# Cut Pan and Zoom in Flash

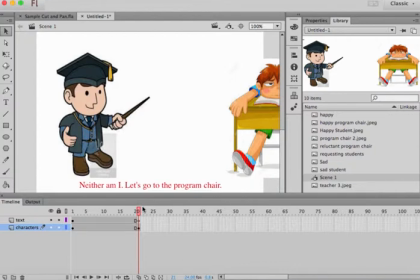The guy is focused without pan. And let it be there for a while. Okay, this has to be in this layer. Has to be in this layer. And show this for a while.
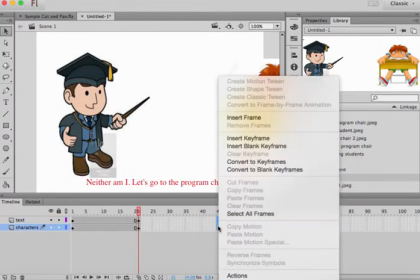So I'll be showing this, let's say, from 20 or 21st till 45.
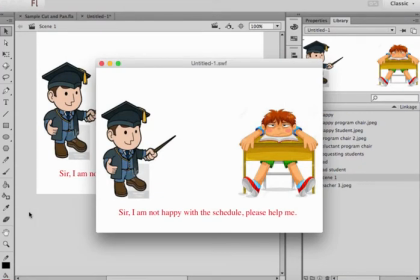Now let me just show this to you. This is the first scene and then this is happening.
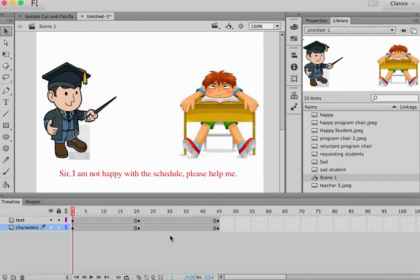So now you say I want to give some more life over here in the first scene,
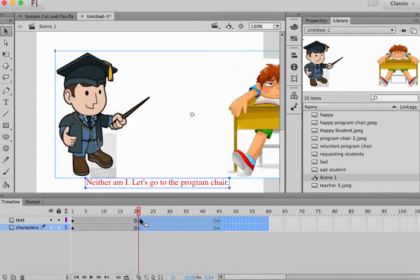so you can just simply drag this and move this forward.
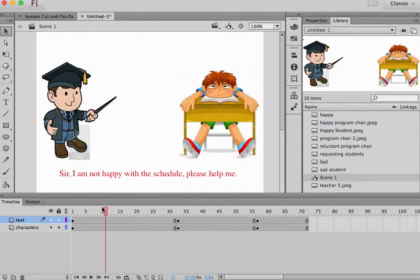So the first panel will occupy a relatively bigger size or longer time.
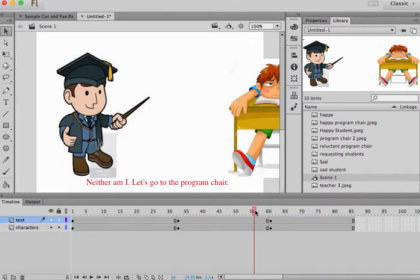Okay, now I want to show cut again and show that, okay sir, let's go. So you select this guy
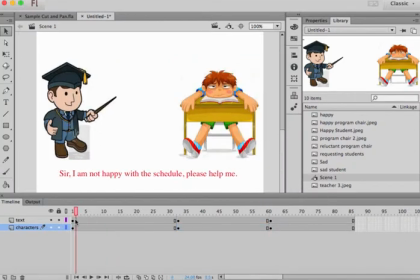in the third cut, which is the third scene. This is the first, this is second, and this third.
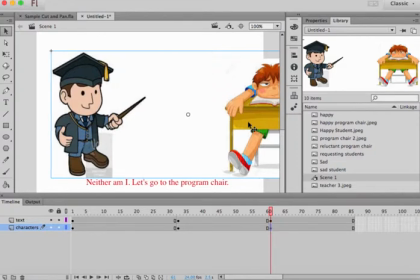Here you select this guy and move towards the right side so that he's in the focus.
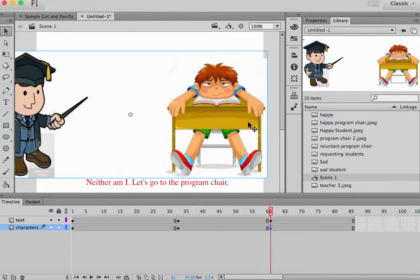You remember, you've already increased the size of the image, so now he is in the focus, and the other guy, half or less than half of him, you can still see. And now I'll change the text.
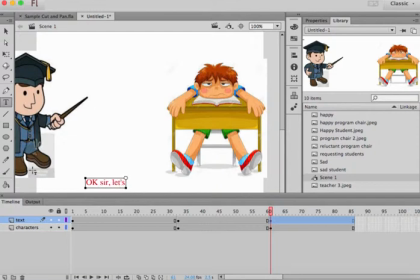Okay sir, let's go, and then you stop it.
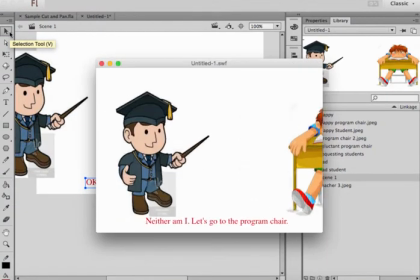Let's see, let's have a look. This is cut happening.
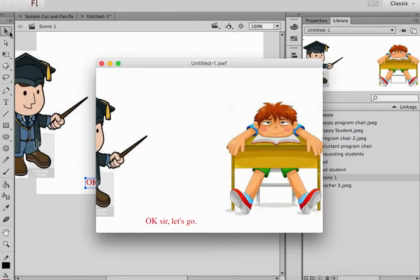This is first scene, and then cuts happening. So we've got two cuts till now.
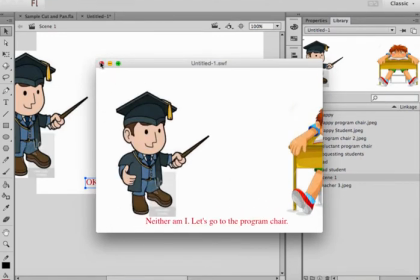Now we'll pan. So we'll have a third scene, and then we'll pan.
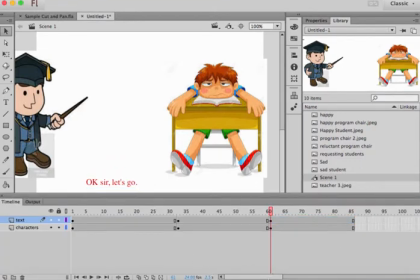So let's have a fourth scene, and then we'll pan. Fourth scene is this first, second, third. Let's insert keyframe. So we stop over here, insert keyframe, and now we'll introduce the other character also inside.
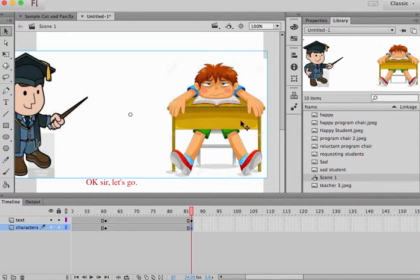The other character. So let's remove this from here at all.
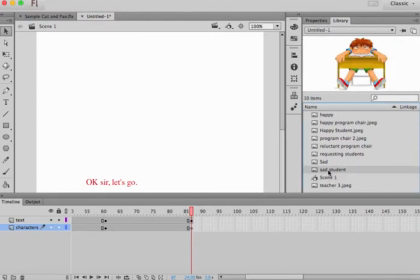And what do we need from here? So let's say we take some other sad students.
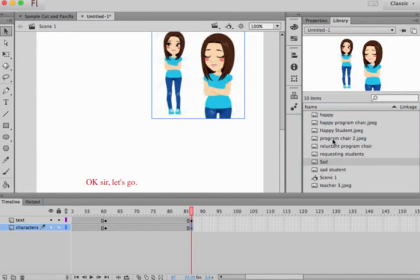This is a sad student, and then the program chair,
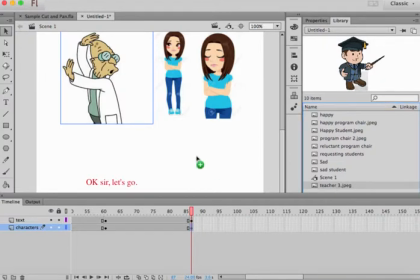and the teacher also. So we've got all these three characters over here.
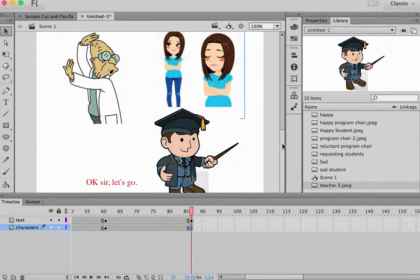Okay, so let's adjust their size a little bit so they
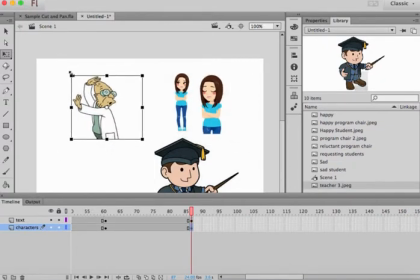suit all of them should be suiting. They should come within the panel, I mean.
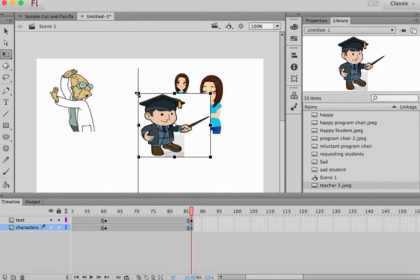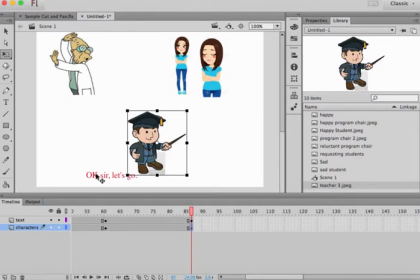Okay, let's move the text somewhere else here.
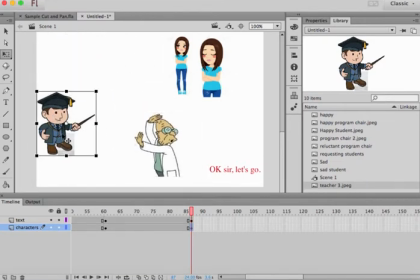Or maybe I will move this guy here. So when the teacher is talking, it looks realistic that he's talking to him and he's trying to avoid.
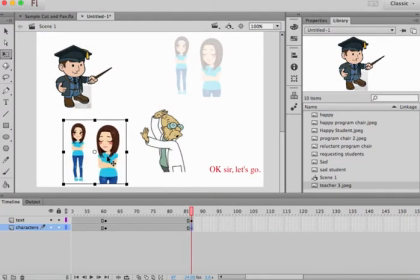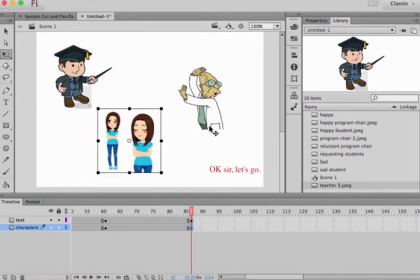Okay, so now I'll change the text also.